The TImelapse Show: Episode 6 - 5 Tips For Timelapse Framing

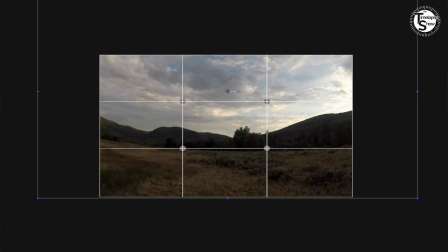If we scroll through this shot, everything that's looking really cool is up in the sky and not necessarily on the ground.
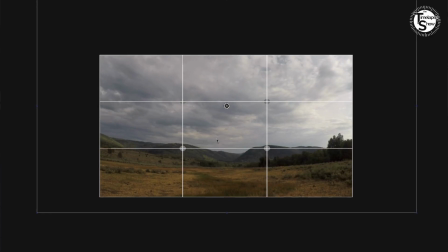So this is where we really want to make sure that I'm going to set it right down about here so that way the top of the mountains is really coming up along that bottom third. So now when I kind of scroll through the shot, you can see I'm still getting a sense of the scenery,
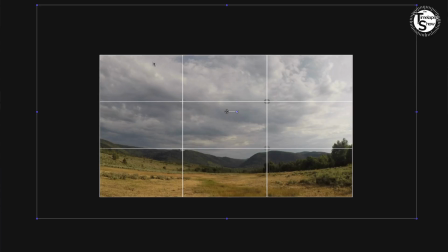but a majority of the focus in these upper 2/3 is on the sky, which is where I want it to be. And so this is one of the things that I highly recommend doing. Shoot big. We'll talk about this in a few minutes, but shoot big so that way you have this
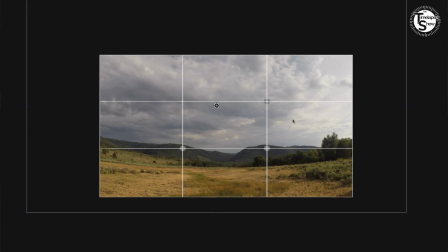flexibility once you're in post and you're editing to figure out exactly where you want that best shot to be. So here's a few things to keep in mind as you're editing shots and as you're composing them, as you're taking them to begin with when you're out on location. The big questions to ask yourself is, what is the movement that you want to show? And where exactly does that line up in the frame? What is that movement doing?
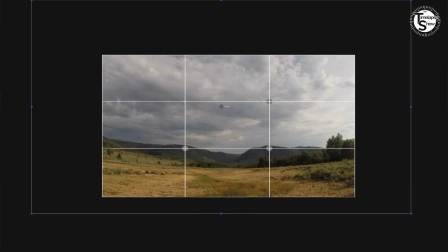So for instance, in this shot, that movement is coming across, it's kind of this pan across here to the side. And finally, which part of the frame can be filled up the most to showcase what that movement is? So let's take a look at some other stuff that I've shot in the past to really kind of see how this rule of thirds works. Now, the next examples are not from Utah, definitely not. This is a short time-lapse film that I shot 2 years ago down in Disneyland. I wanted to shoot something at night to really show more crowds of people and how these crowds of people float around while also enjoying the scenic look of this.
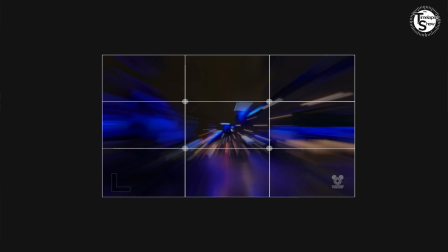So let's analyze. I've laid the grid over the top of this footage.
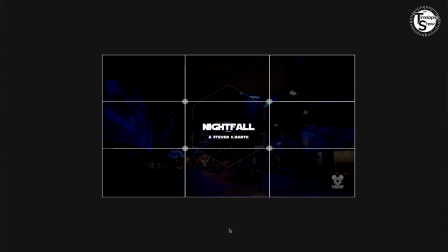As I come in here to the beginning of the film, you'll notice that my titles all sit here in the middle of the frame. So that way that the eye goes straight to those titles right at the beginning.
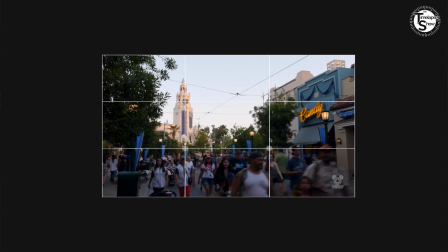Next up is this shot from Disney's California Adventure, and you'll notice that where I set the framing was right on this divider line. This takes the image a little bit off center, and it gives a lot of room over here for the eye to,
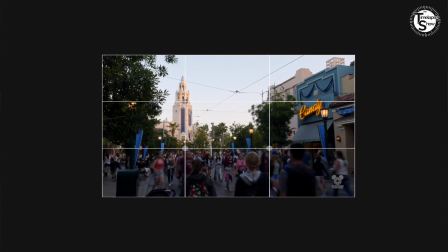again, it's going to start here and it's going to move this way as this shot progresses. So now on to another shot.
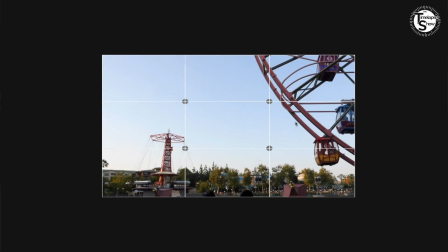You can see with our grid here, I've got a subject over here. I've got a subject here in the background, but it's kind of where I'm utilizing all the different sides of this particular frame to try to make this a compelling shot, even as it moves sideways. Next up is a quick shot from Cars Land. And again here, I'm going to do the opposite of what I was just showing you. In this shot, the focus needs to be on the people and the movement of the people and less on the sky that's happening up here. And so in order to show that, I've got the people and the scenery taking up the bottom 2/3 and the sky taking up the top. This helps bring emphasis to this particular, again, the people movement as opposed to the sky, and helps to make that shot effective.
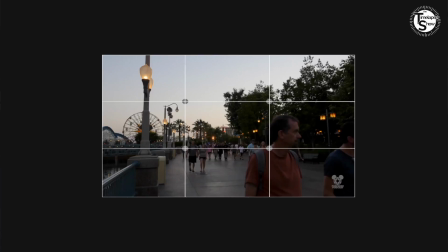Here's another one that I did in this particular film. And again, what we've got here is I've tried to have stuff on each side, over here and over here, to balance out the shot. And then so I can keep the people movement in the middle of it.
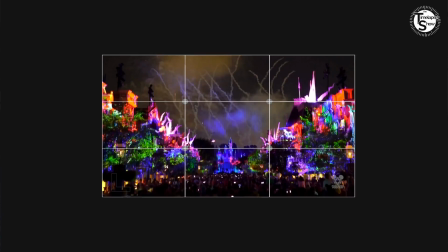And again, you need to look at your shots. You need to figure out what exactly you want that movement to be, where you want it to be in the frame so that you can compose it accordingly.
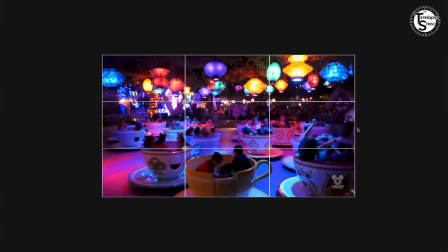So here's another quick shot that I did as far as this project goes. Again, what I really wanted is I want the eye to focus on the bottom 2/3. So I've got the main content down here and then
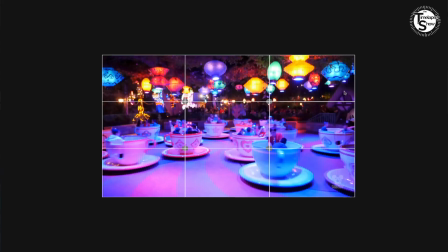a little bit of stuff to frame the shots in the top third. So now that I understand the rule of thirds, let's go to my tip number 2 to figure out how that can help us as well. Tip number 2 is to watch that the frame doesn't become unbalanced. So here's another shot that I was shooting this last weekend in Utah. In this particular shot, I was doing kind of a 180-degree pan from one side of this valley to another. It was taking place over 7 hours, as I mentioned at the beginning of the show.
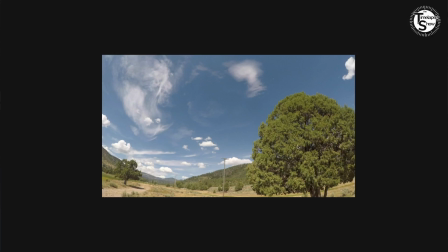When this happened, you'll notice here that this tree, although it didn't really look this big in real life, because of the wide-angle lens,
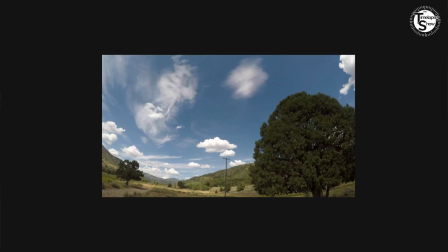it looks huge in this particular shot and can kind of be a little bit distracting because it's making the shot feel unbalanced.
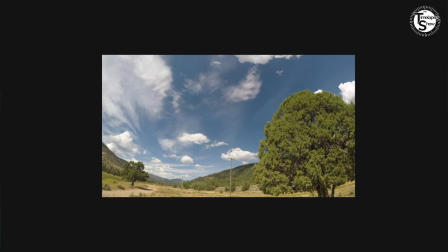And so because I can't really add in another tree over here, I've got to try to address this.
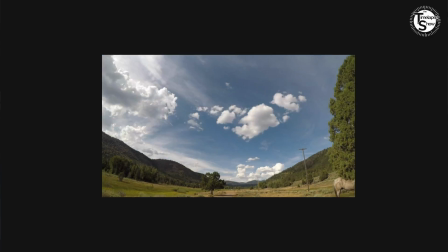So what I would probably do, and granted horses got in the way here too, is I'd probably start the shot,
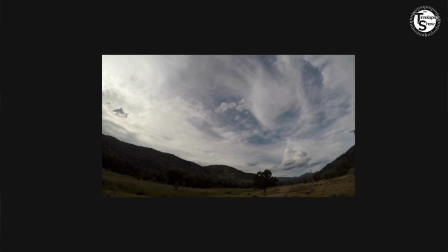in my edit somewhere around here, because then it feels a lot more balanced with that tree now out of the shot.
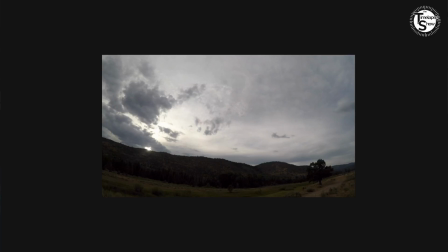Now, one of the fun things that did take place when I was shooting this content this weekend is I would set up the cameras, as you saw at the beginning of the show. The weather was great. I'd get the cameras all set up. I'd go away for the rest of the day as they were taking their shots. And we're out one night. We're riding the ATVs around the ranch. We're having a good time.
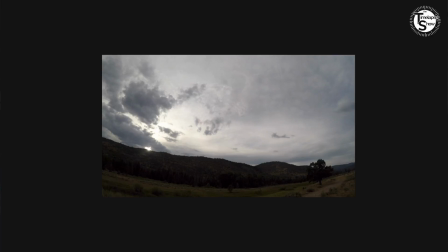And then suddenly this big storm just starts coming in. And we're like, whoa, this is going to be nasty.
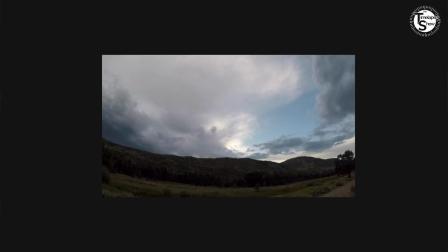Didn't really see it coming out of nowhere. But in the time-lapse shot, you can kind of see it as it kind of comes up here.
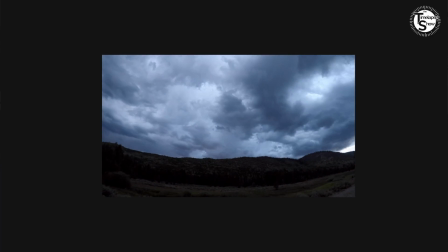Here it comes across the screen and just blankets the valley in this nasty grayness.
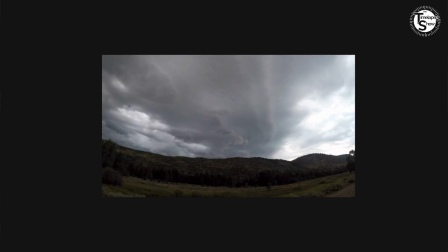One of the fun things as I was out there watching cameras, making sure that my gear wasn't getting soaked or tipping over in a windstorm, is as this storm was raging,
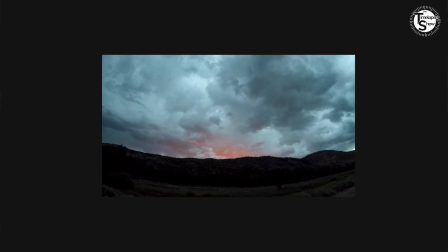we got to this point right about here, and it was really cool. I've never seen anything like it before. Suddenly, almost like somebody had flipped on a light switch. We got this crazy, as you can see right here,
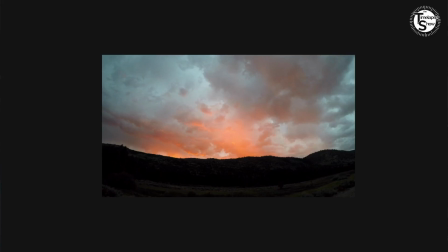this almost like the clouds cleared somehow on the west of us just a little bit to allow the sunset to come in. It happened so fast. It was like somebody flipping on a light switch. It was just poof, on it came. It lasted for, a couple minutes, and then it turned right back off just as quickly. Which, again, when you're taking a picture every 10 seconds, it's pretty much just like, nothing, and then on, and then right back off again. But it did create a really cool effect, which I was grateful that the camera was aimed that direction. Tip number 3 is to identify a focal point and then make sure that that is what's staying prominent when you process your image. So again, let's take a look at what we've got here.
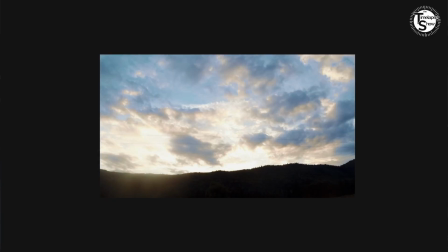So as I'm looking at the shot here, I have to ask myself, what do I really want the viewer to be focusing on? And in this case, what I want people to see is that these clouds weren't just like moving, they were circling, which created a really interesting effect. Couldn't really tell when you're looking at it sitting on the ground with the naked eye, but when you pull this in,
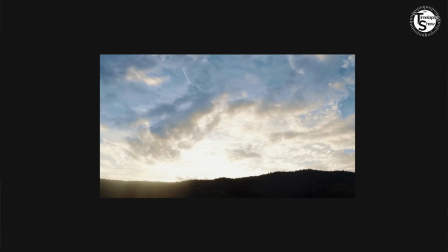what you realize is these clouds are actually circling, which is a really cool effect. So when I'm coming in and I'm adjusting it and working on a post, I want to add movement to the shot to really emphasize what these clouds are doing.
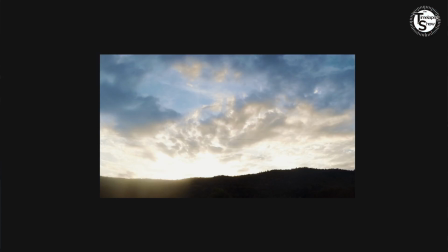So what you can see when I zoom in here is that I'm starting right at the top and then I'm pulling back to reveal that cloud movement, as that's what I want my focal point to be. I want people to be focusing on that cloud movement as it reveals itself so that they can suddenly go, oh wow, those clouds are kind of spinning there.
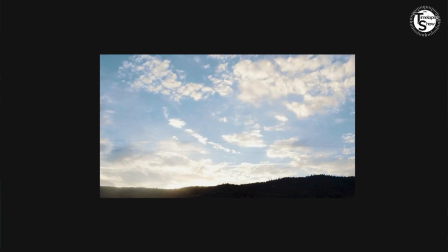So when you look at this shot, you can kind of see how that works.
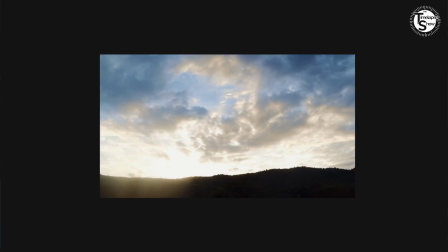It's just going to be doing a slow pan out to reveal these circulating clouds.
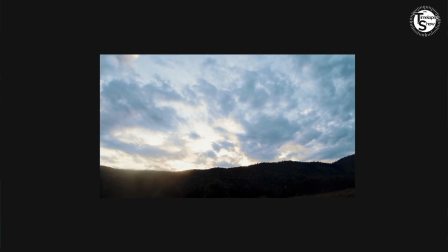Excuse me.
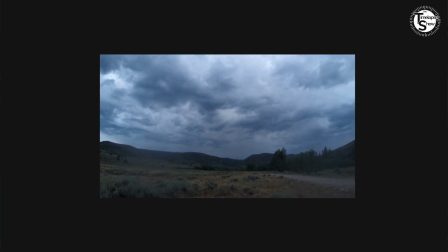As another example of this, when I look at this, again, this is another shot from another angle of this storm that was sweeping in. What I need to ask myself is, where do I want the eye to be? Where do I want that focal point to be? And let's make sure that we emphasize that.